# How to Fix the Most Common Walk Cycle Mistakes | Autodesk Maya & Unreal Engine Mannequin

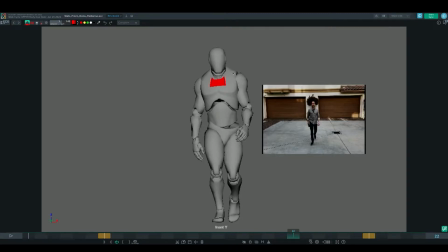8:16 By countering that, that'll just keep the body lined up a little more, even if you're going to add a little more lean like this student has here. You can just counter that neck and head so it stays center aligned, and that way the body will look like it's more aligned, more like the reference that you see here.
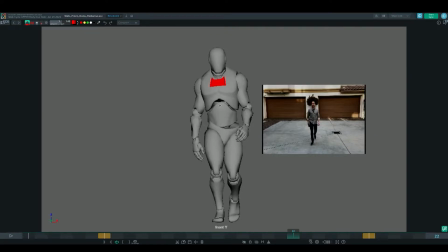8:34 So those are some things to keep in mind as you're working through the front reference and the front view after you've blocked in your side views. So on this side view, this is looking really great.
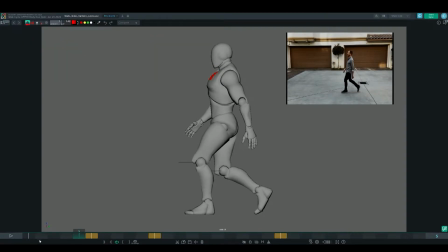8:47 From the side view, we can see that some of these contact frames have been adjusted, slightly straighter legs. You can see now that the strides are looking a lot nicer, a lot more natural. Obviously, this is the first pass on the upper body and the hands.
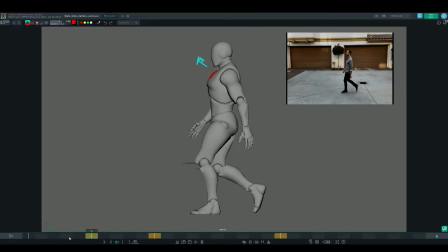9:02 We got a little bit of movement there, which is nice. And one thing that I was noting here is to kind of give some counter rotation on the head. This is one thing that is very common to forget about. When the root starts going down,
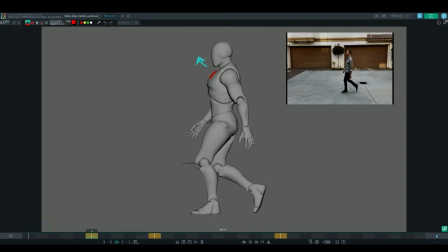9:15 you want to rotate the head up to kind of give a little bit of that push and pull action so that you can get a little bit of drag and overlap on the head. It just starts to loosen up the body parts. It has a nice rotation already coming down when the root is going up.
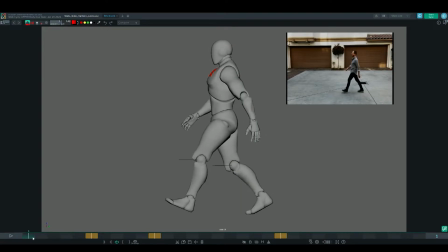9:31 So you want to maintain kind of that push and pull contrast. So when the root is going up, the head will counter and rotate down, and when the root is translating down, the head will rotate up.
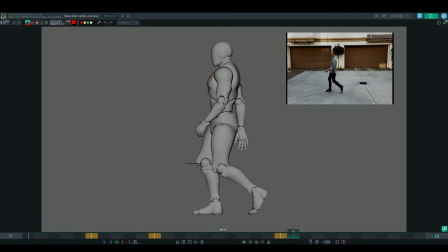9:44 So it's a very small adjustment. You don't want it to happen too much, because then the head's gonna kind of bobble up and down and look too cartoony, but just a little bit will add a lot. So as we get to the polish phase, you'll see that adjustment being made, and you'll see the difference that that makes, and you'll feel it more than you'll actually see it.
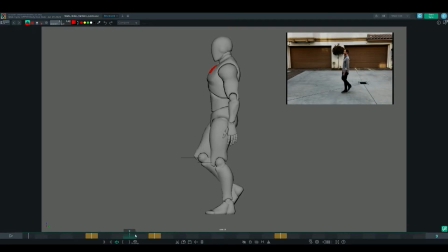10:03 So right here, one thing that I'm noting is if you kind of track the knee, it sticks a little bit in this area during the motion, and that's just something that can be smoothed out during the polish phase.
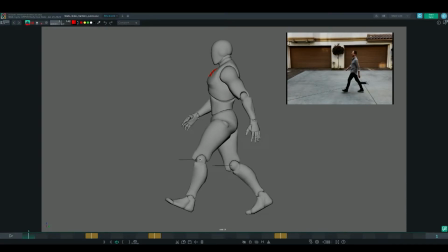10:17 So it's one thing also that is very common is tracking the knees as the body moves forward. You always want to keep these motions as smooth as possible. So in this particular one, if you kind of scrub it, kind of sticks a little bit. You can't really see it a lot, but when you look at it in motion, there's a little bit of a hitch there.
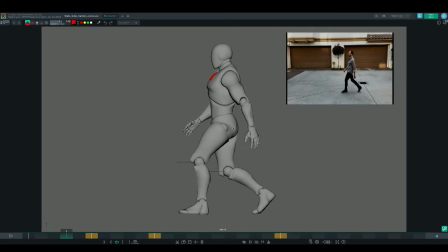10:35 So those are some things to keep in mind as you start to work towards smoothing out and polishing your animation poses once you have some really nice contact and down and passing and up position poses in your cycles. Moving to the front view, it's looking really great.
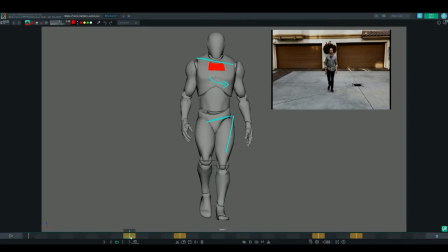10:54 I think we could add a little bit more of the translations over the leg taking the weight. So if you look at the root, it's looking pretty much centered the entire time. We have really great weight shifts happening already from the side.
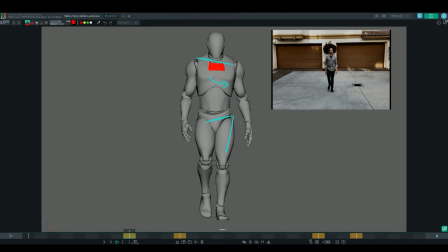11:09 What we need to do now is add a little bit of weight shift into the leg that's taking the weight on both sides. So translating just slightly over the leg that's taking the weight, adding a little bit of tilt to the hips,
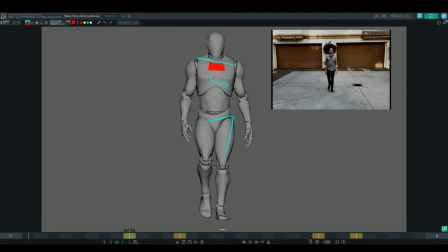11:22 and then giving a little bit of contrast in the upper body will help kind of put everything together and give more weight to the front view. Doing that for both sides will give this left to right movement and will help
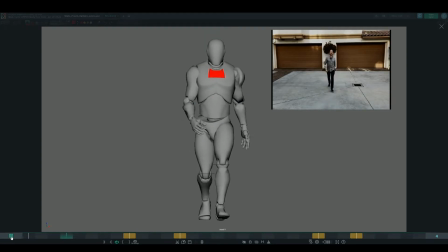11:35 the weight read a lot better from the front view, because right now we're not really seeing much side to side movement in the lower body, and that also gets reflected in the upper body as well because there's nothing really to counter. So if you push the weight over and you tilt your hips and you kind of get those weight shifts,
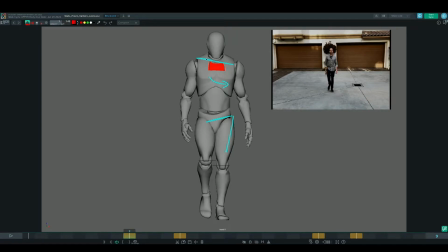11:53 you'll naturally see that you'll have to compensate with the upper body to keep the body balanced, and then you'll also need to make sure your head and neck is centered, as we talked about in the last review with the other student,
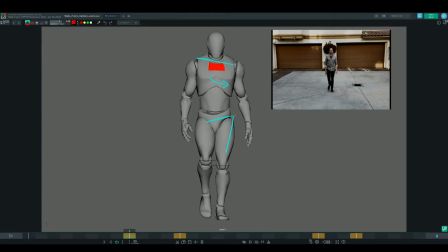12:07 and that just keeps the body aligned but also breaks up everything so that it doesn't look too stiff while it's in motion. One last thing, again, just making sure you tuck in those elbows. This one's looking really good overall.
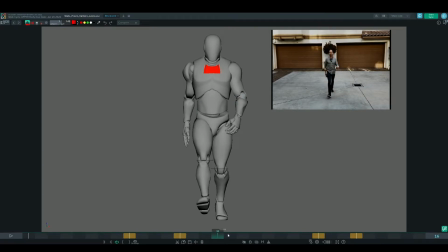12:20 It's just if we can tuck those elbows in a little bit more, it'll look a little bit more natural, so that when those arms are in movement, they won't look quite so stiff and that they're just kind of like robotic.
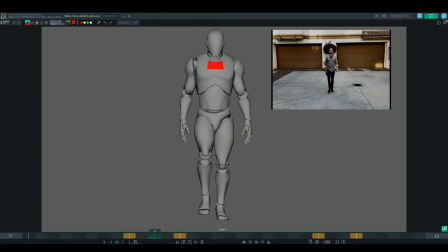12:32 So the other poses are looking really nice. It's just these transitions here, need to tuck those elbows in, make it look a little more natural. And when we get to that polish phase, you'll see those adjustments and you'll see how much more natural the walk starts to look.
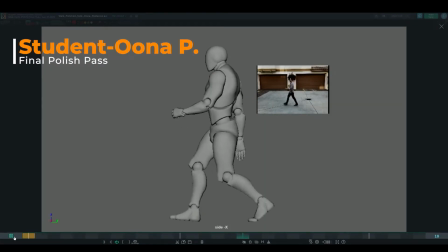12:46 Okay, so these are basically your final walk cycles from these two students. You can kind of see how they put everything together. There's a few little hitches, but overall it's looking really great. So you can see that there's a nice little head movement happening.
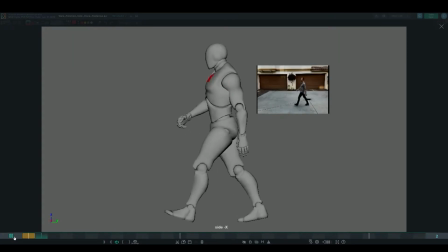12:59 You can see that nice strut that's happening on the translations on the root. There are a little bit of hitches that are happening on some of the body parts, and that's basically the only thing that we really kind of needed to take a look at was some of these legs that were popping basically when the
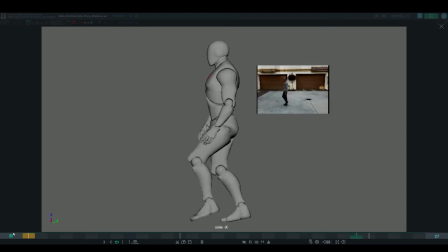13:17 animation was looping. There's a little bit of a hitch right there. But keeping in mind is you're just always tracking those knees. You can see now that there's a little bit of drag happening on those arms like we talked about on the last pass, and it's looking really great.
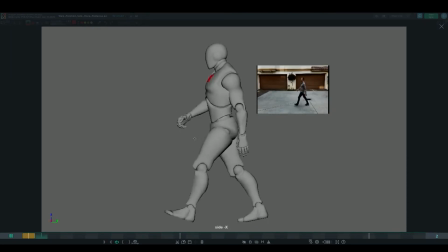13:32 There's some nice weight happening. There's some nice drag on the fingers, and there's some really nice movements happening on the lower body as well.
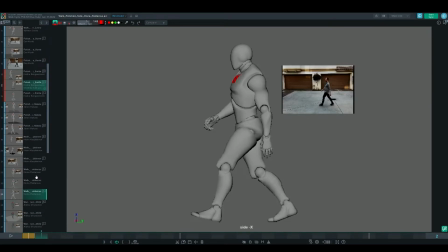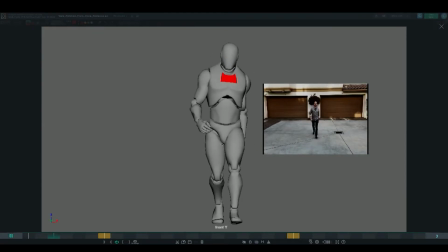13:45 Looking at the front view, we can see that there's some nice little shifts happening in the left to right movement on the body. So you can see there's some little bit of translation happening on both sides. And again, I'm still recommending to keep that neck and head centered and countered a little bit more.
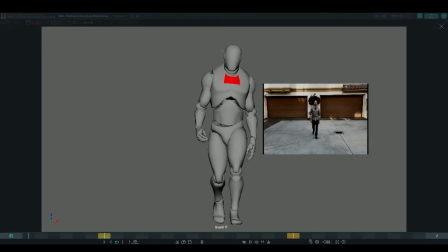14:03 I think if you keep that in mind, there'll be less shifting happening in the upper section. It'll keep the center line of the body a little more aligned, and you can kind of see that there's a little bit of some better posing with the elbows.
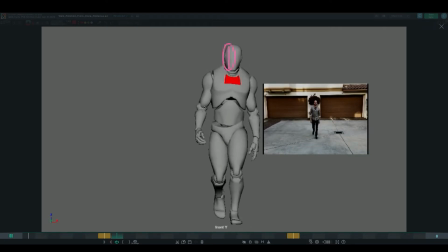14:18 So when you track those elbows from the front view, they're looking a little bit better. I think we can probably still tuck some of those elements in a little bit more, but overall you can see a really nice personality taking shape with all of these polish elements happening from the front view here.
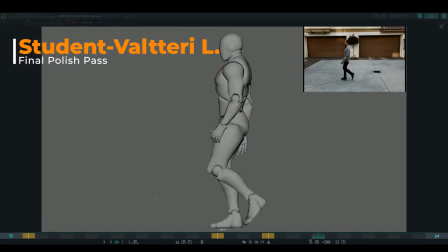14:33 So for this last pass on the animation, this is looking really nice as well. The lower body is really coming together nicely. You can see some really nice knee movements, and the lower body is working really nicely. You can see they've cleaned up their spacing on the knees, looking really great. Some really nice strides,
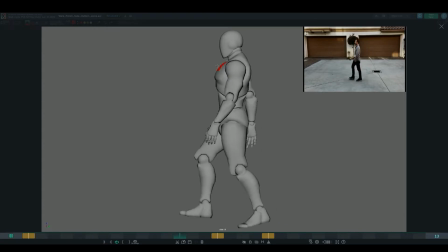14:54 And the you can see that the head is also having a nice little bounce based on the root movements. So those are great improvements as you start to see those counter elements happening in the neck and the head. And you can basically kind of look at what as only thing
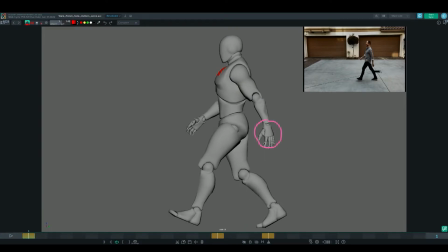15:13 that I thought could be improved was to maybe get a more natural hand pose, something that's maybe a little bit closed, a little bit more relaxed to kind of transition to this one. But it's nice that there's a big contrast in the posing from frame 1 on this hand to frame 16. That way when it's in motion you can really see it.
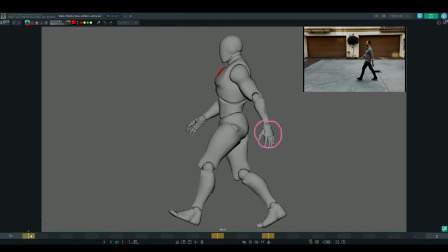15:32 But I think something in between, maybe something like this pose on frame 8 will look better on frame 1 to have a more natural pose there. But overall, that's the only thing that's really sticking out on this pass with the fingers. The hand movements has some nice movement overall to keep things loose.
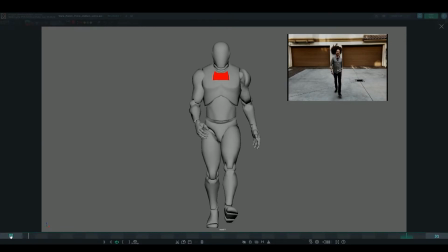15:50 And then if we take a look at the front view, you can see the elbows are tucked in a little bit better, a little bit more natural. You can see that the student has added some weight shifts a little bit now to the left and the right over here.
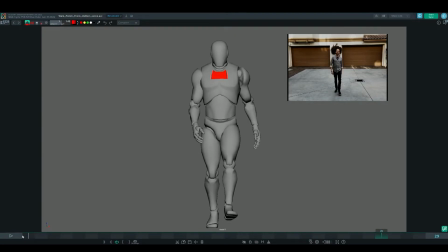16:05 So you get a little bit more sense of weight coming in. Doesn't need to be a lot, but just a little bit adds some of that weight shift that's happening. One thing that I also notice with students is that the shoulders, especially on a mannequin character like this, since things are broken up,
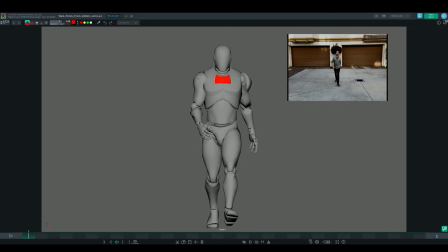16:21 it's kind of easy to lose track of the shoulders because there's these pieces that are broken up.